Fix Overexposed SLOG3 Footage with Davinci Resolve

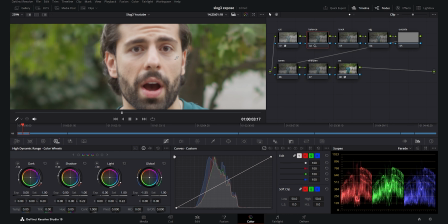[4:04]
You can easily recover the details without any fear if you do it right, the right way.
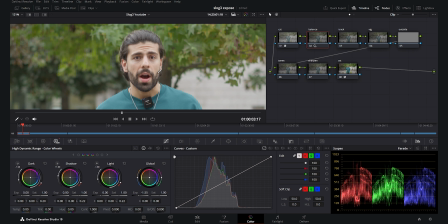[4:11]
I'm going to create a tutorial in the near future about exposing the SLOG3 footages, ultimate tutorial.
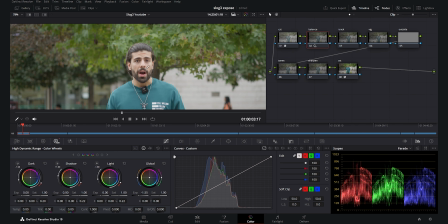[4:17]
Do not forget to subscribe to my channel so you do not miss that tutorial.
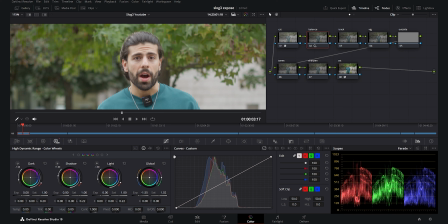[4:21]
And now I want to add a little bit of saturation to this in order to pop the footage, and around plus 15, I think it's good, and I have a good saturation here.
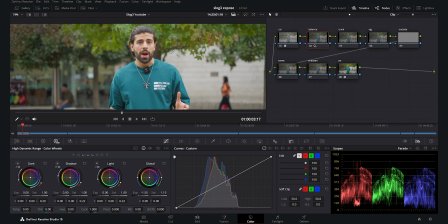[4:31]
Now I want to play a little bit with the temperature and tint in order to make it a little bit cooler.
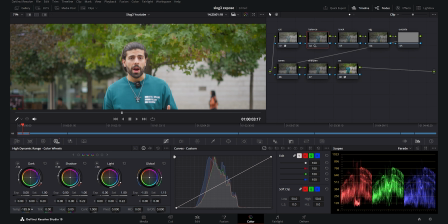[4:37]
I think it's a little bit warm. I always try to bring my footages to a neutral point, and then I will add the tones myself. So around 500, I think it's a neutral point for this footage. And again, I want to add a little bit of tint in order to make it magenta-ish,
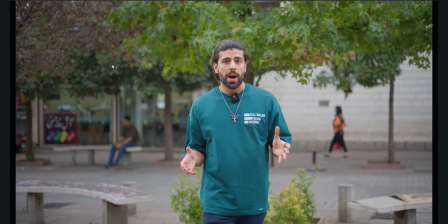[4:54]
not so much, just a little bit, because I do not like my footages to be greenish.
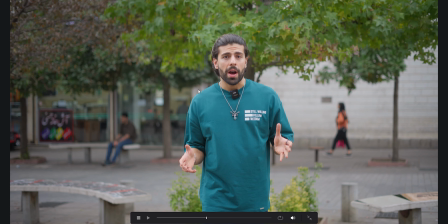[4:59]
And as you see, we did a really beautiful job in order to bring back the details.
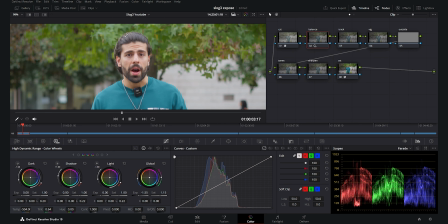[5:04]
And in this way, you have the minimum amount of noise in the dark areas,
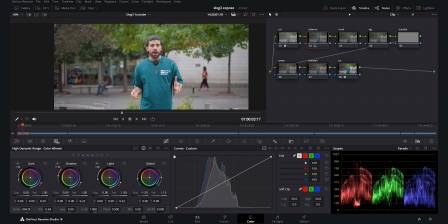[5:10]
and we still have a room to play with the tones, the shadow levels, the midtones, and the highlights.
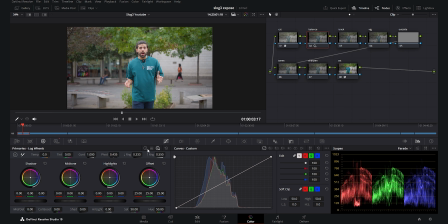[5:16]
And for that, I'm going to use my primaries here, and I go to my primary wheels, and I will start to play with the lift. I want to decrease the lift in order to add contrast to my shadows and black.
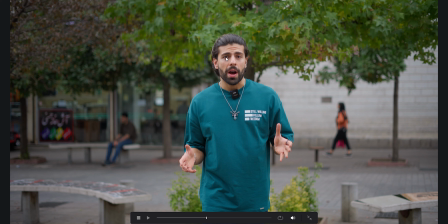[5:28]
And as you see here, we have a beautiful contrast now in the dark areas, the shadows and the blacks.
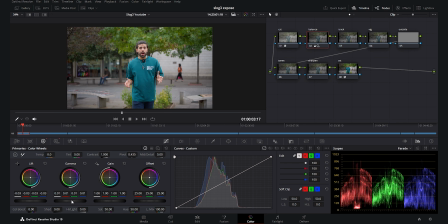[5:34]
And then I want to add a little bit to the gamma in order to bring up my midtones.
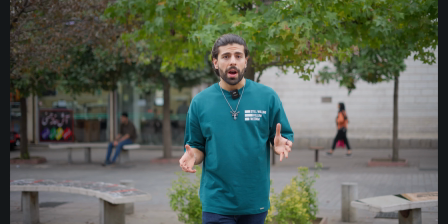[5:39]
And as you see, now the footage is more balanced.
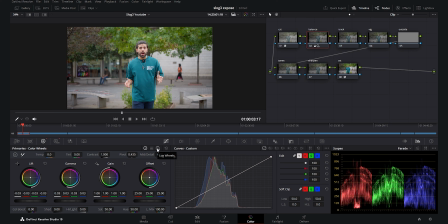[5:43]
And again, if you want to add a little bit of contrast to your blacks, to your lower blacks here, as you see in the parade, I always use my log wheels. And here I want to decrease the shadows, and as you see, it adds a beautiful punch to the blacks.
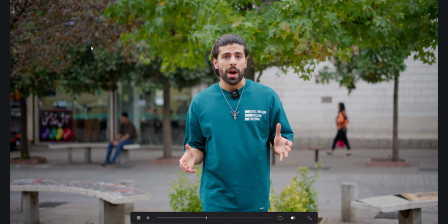[5:57]
I really like this, and I always use the log wheels, and it makes a beautiful punch for the blacks, which is really nice.
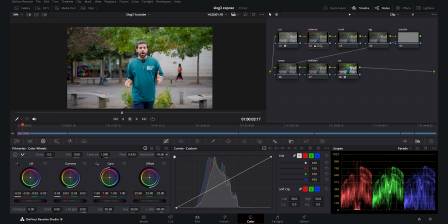[6:05]
After that, I want to decrease my mid-tone details. I really like this effect. This makes my footages really dreamy, and as you see here, when I decrease the mid-tone details,
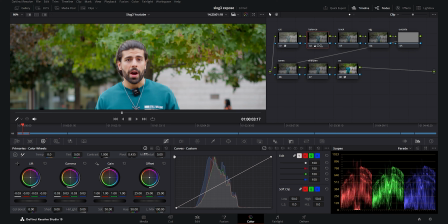[6:16]
it also somehow retouches the skin, and as you see, it makes it really soft.
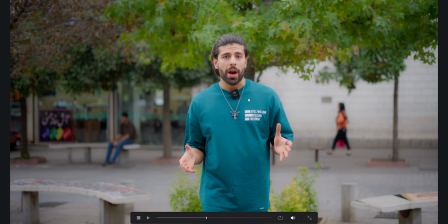[6:20]
I put it around -50, and I really like the results. And this is it for my balance note.
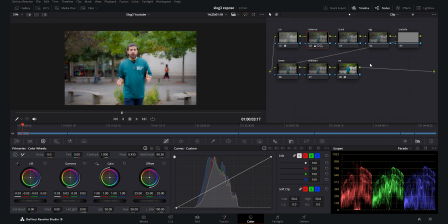[6:26]
Now we go to the vignette, and then I will go back to the track to show you such an amazing option here in DaVinci Resolve. For the vignette, I want to create a window here. I will start to create a window. I want to add softness to it around 12. I always do it, and I want to invert this.
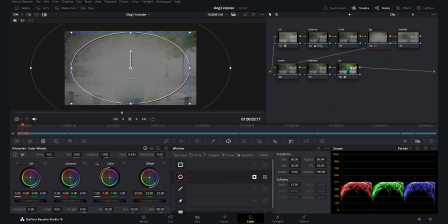[6:43]
And as you see here, now we are affecting the outside for the vignette, and I want to go to my curves.
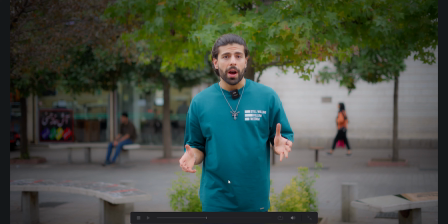[6:50]
I will disable this, and I will add a lot of vignette, and as you see, it makes the footage really pop the subject, which is really nice.
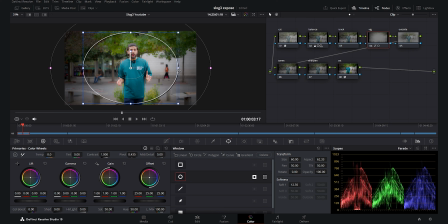[6:57]
You can play with this window in order to bring the vignette more towards the center,
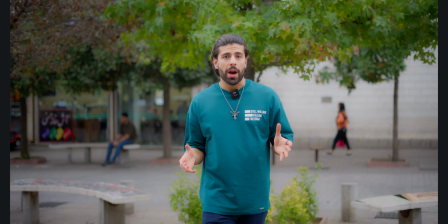[7:02]
and I want to move it a little bit to the upwards, and as you see, it adds a really beautiful 3D effect to your footage,
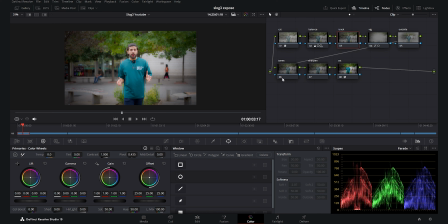[7:09]
which is really nice. And after that, I want to go to my track. Here we have such an amazing option with the magic mask. And if I go to the first of the video, and I put the quality on better,
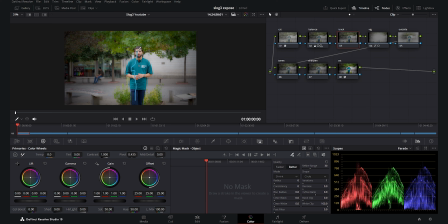[7:23]
and I want to create a mask here, and I select myself, and this does a really great job in selecting me. And if I hit the play button, it will start tracking me, and I will speed up the video here.
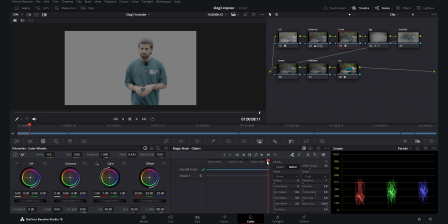[7:37]
Now, as you see, if I enable the mask, you see how well it tracked me in the footage. There are a little bit of unselected parts here, but it's not important. I will add so much blur radius, and the thing I want to do here is to revert the mask, because I want to select the background.
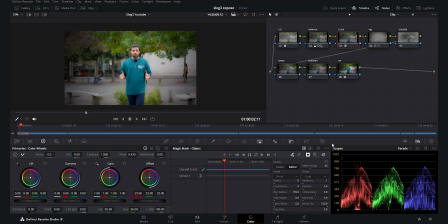[7:55]
And now if I disable this effect and go to my curves, you see how I can bring down the exposure behind me, which is really nice.
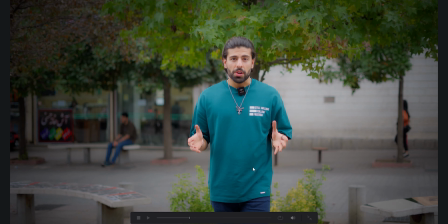[8:04]
If I show you, it makes a really dramatic effect in your footage, and it is really nice.